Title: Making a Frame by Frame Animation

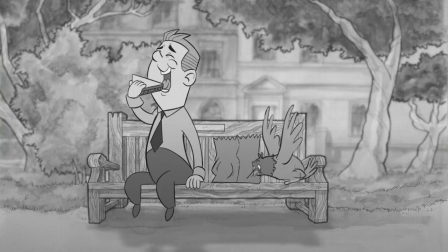0s
Hi everyone, so this is the first thing I hope is a series of videos titled Draw, Paint and Animate.
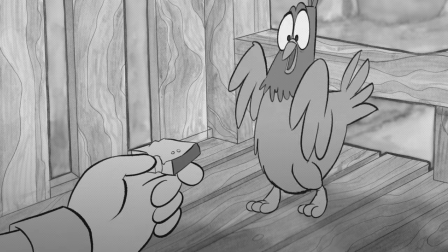5s
So in today's video I'm going to show you the key stages that I completed to create this 2D frame-by-frame animated sketch that you're seeing on the screen right now.
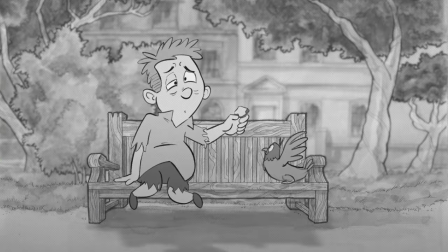14s
So let's get started.
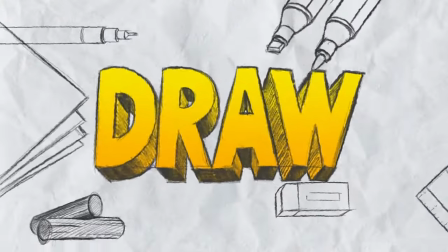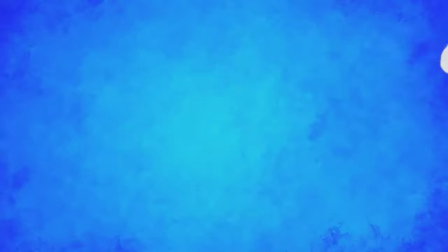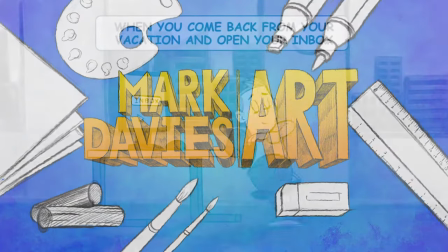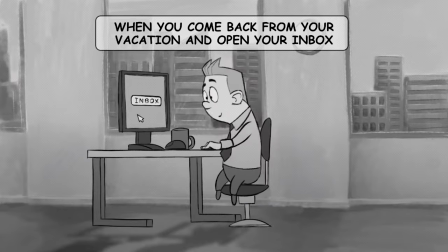30s
So a little background information. I'm at present creating a range of short animations featuring this character Stan and
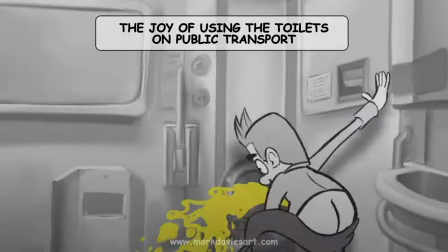37s
the stories focus on the day-to-day struggles that Stan encounters whilst living in the city.
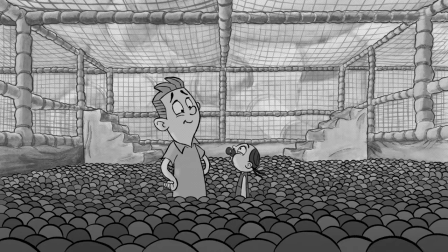42s
Now let me begin telling you how this cartoon was made by breaking down the production of this animation into easy to understand categories.
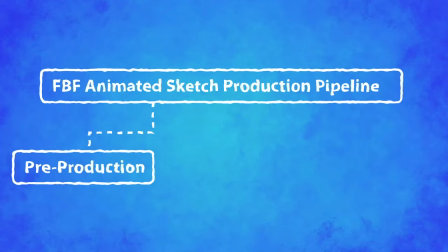50s
The first category is pre-production and this is all about planning and designing the film. The second category is production and is all about actually producing and building all the content that will become the final film.
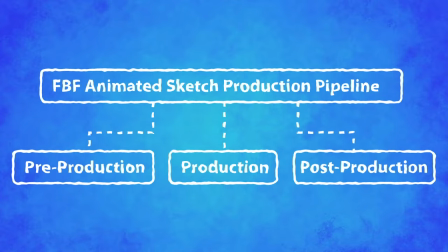63s
And the third and final category is post-production and this is about putting all the assets together polishing them and publishing the final film.
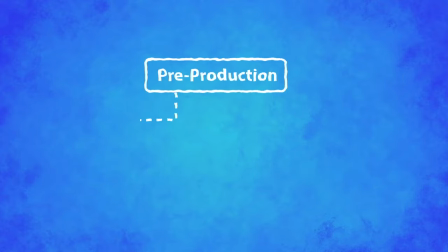72s
So starting with pre-production, the first thing I needed to do was get an idea. It didn't have to be a fully thought-out story, just some inspiration that I could play around with and develop further.
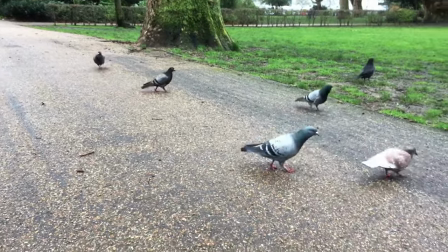82s
Now the idea I had was inspired when trying to have lunch in the park and being confronted by gangs of London pigeons.
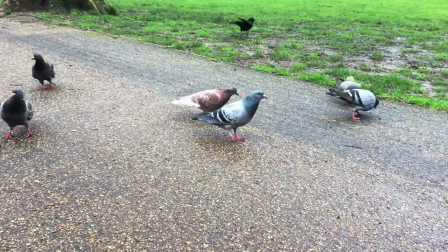89s
They'll cluster around you hoping for a scrap of food. So with this in mind I did a little research.
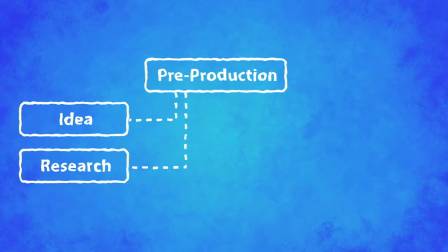94s
I went to one of the many parks in London and got a general feeling of the layout.
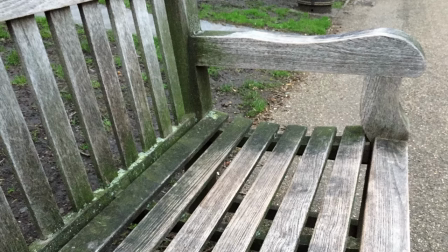98s
I took some photos of the park, of the benches, trees and general scenery to use as reference purposes when creating the background art.
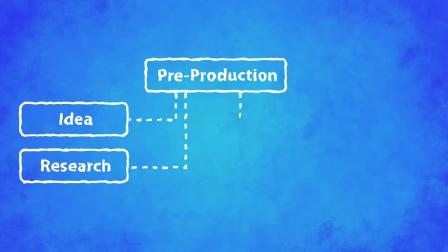105s
I then began developing a story. Now being a visual artist for a visual medium I prefer to develop my stories through storyboards and animatics rather than writing them down. So here is how the story developed over a number of revisions. First draft Stan sits on a park bench eating a sandwich.
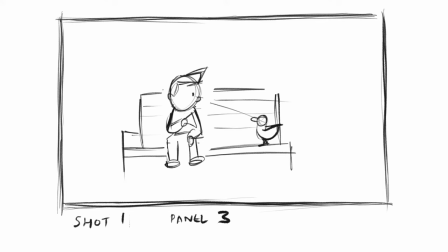121s
The pigeon lands next to him. Stan looks at the bird. The pigeon wrestles with Stan for the sandwich. The pigeon steals the sandwich and Stan is left on screen sandwichless and upset. So this was the first draft and it was empty you know there's no story here it's just a number of actions there's no story so on that basis I had to develop it further.
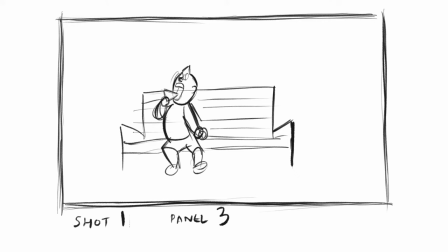140s
So in the second draft Stan is sitting on the bench eating a sandwich a pigeon lands next to Stan.
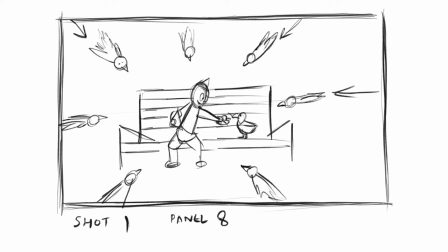145s
Stan looks at the hungry pigeon and this time gives it a piece of bread from his sandwich and a flock of pigeons mauls Stan for the bread and then when the flock of pigeons disappear,
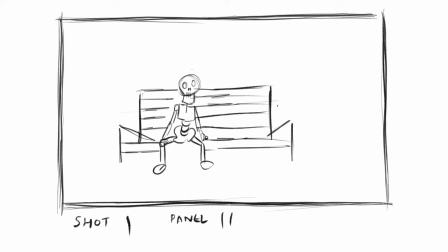154s
we see they have eaten Stan and left his skeleton. Now I felt this was an improvement. I mean Stan's good deed of feeding the bird turns back on him when all the birds in the park attack him for the bread. It brings a sense of comedy to the scene. So I decided to try and build on this a little more. On the third draft, Stan is sitting on the bench.
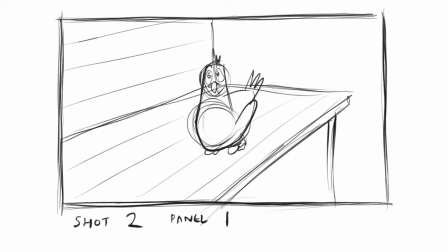169s
Pigeon lands on the bench. Stan looks at the pigeon and then we cut to a close-up of the pigeon and we get to see his hungry expression.
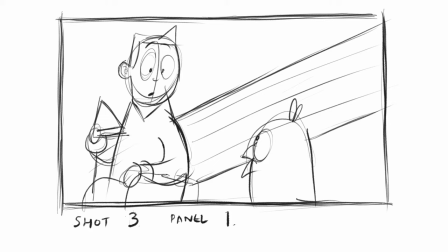176s
Then we cut again to a close-up of Stan who looks at the pigeon and then he looks at his sandwich as he ponders what to do.
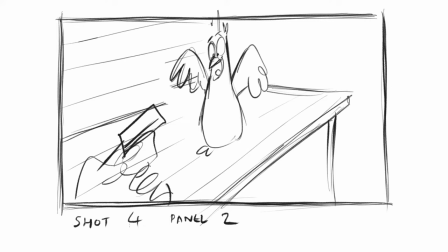182s
Then we cut to a close-up of the pigeon again, in which we then see Stan's hand come into the scene, offering the bird a piece of bread.
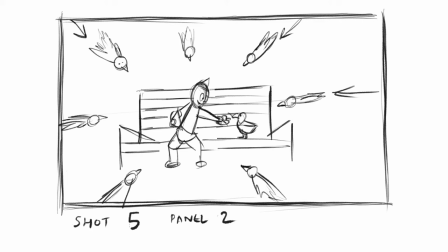189s
Finally, we cut back to a full shot, in which then we see the pigeons fly onto screen and maul Stan.
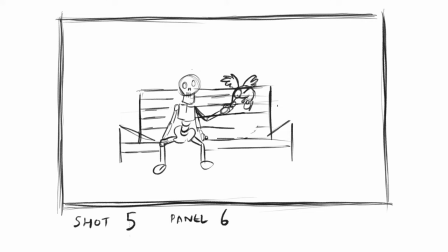194s
And when they fly away, they leave Stan's skeleton. The original pigeon then grabs the piece of bread from Stan's skeletal hand and flies away. And then finally, Stan's skeleton collapses onto the bench. Now, this is feeling better again. The close-up shots clearly show that there is a connection between Stan and the pigeon.
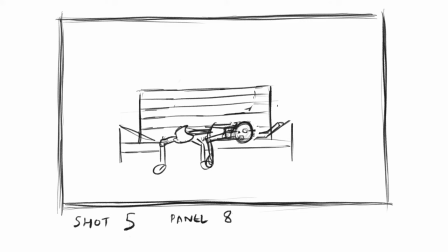212s
My only concern with this scene was that we were technically killing Stan off. You know, he ends up as a skeleton. And I know it's a cartoon and we can kind of do whatever we want. But I didn't feel at the time that this extreme death ending suited the style of the Stan cartoons.
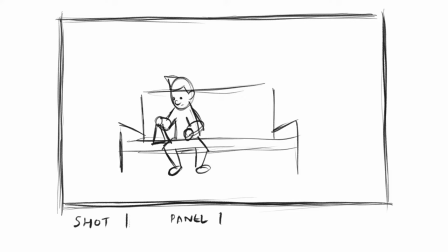227s
So I decided to revisit the story one last time. And in the final draft, Stan is sitting on the bench.
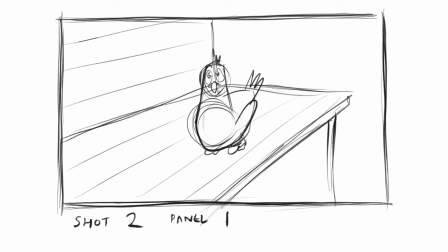233s
The pigeon lands on the bench. Stan looks at the pigeon. We cut to a close-up of the pigeon, see his angry face. We cut to a close-up of Stan who looks at his sandwich and then looks at the bird. Then we cut to a close-up of the bird, and we see Stan offering the bird a piece of bread.
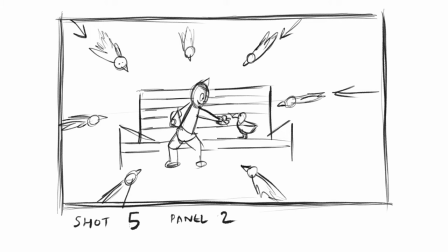245s
Then we cut back to a full shot, and then we see many pigeons fly towards Stan and maul him.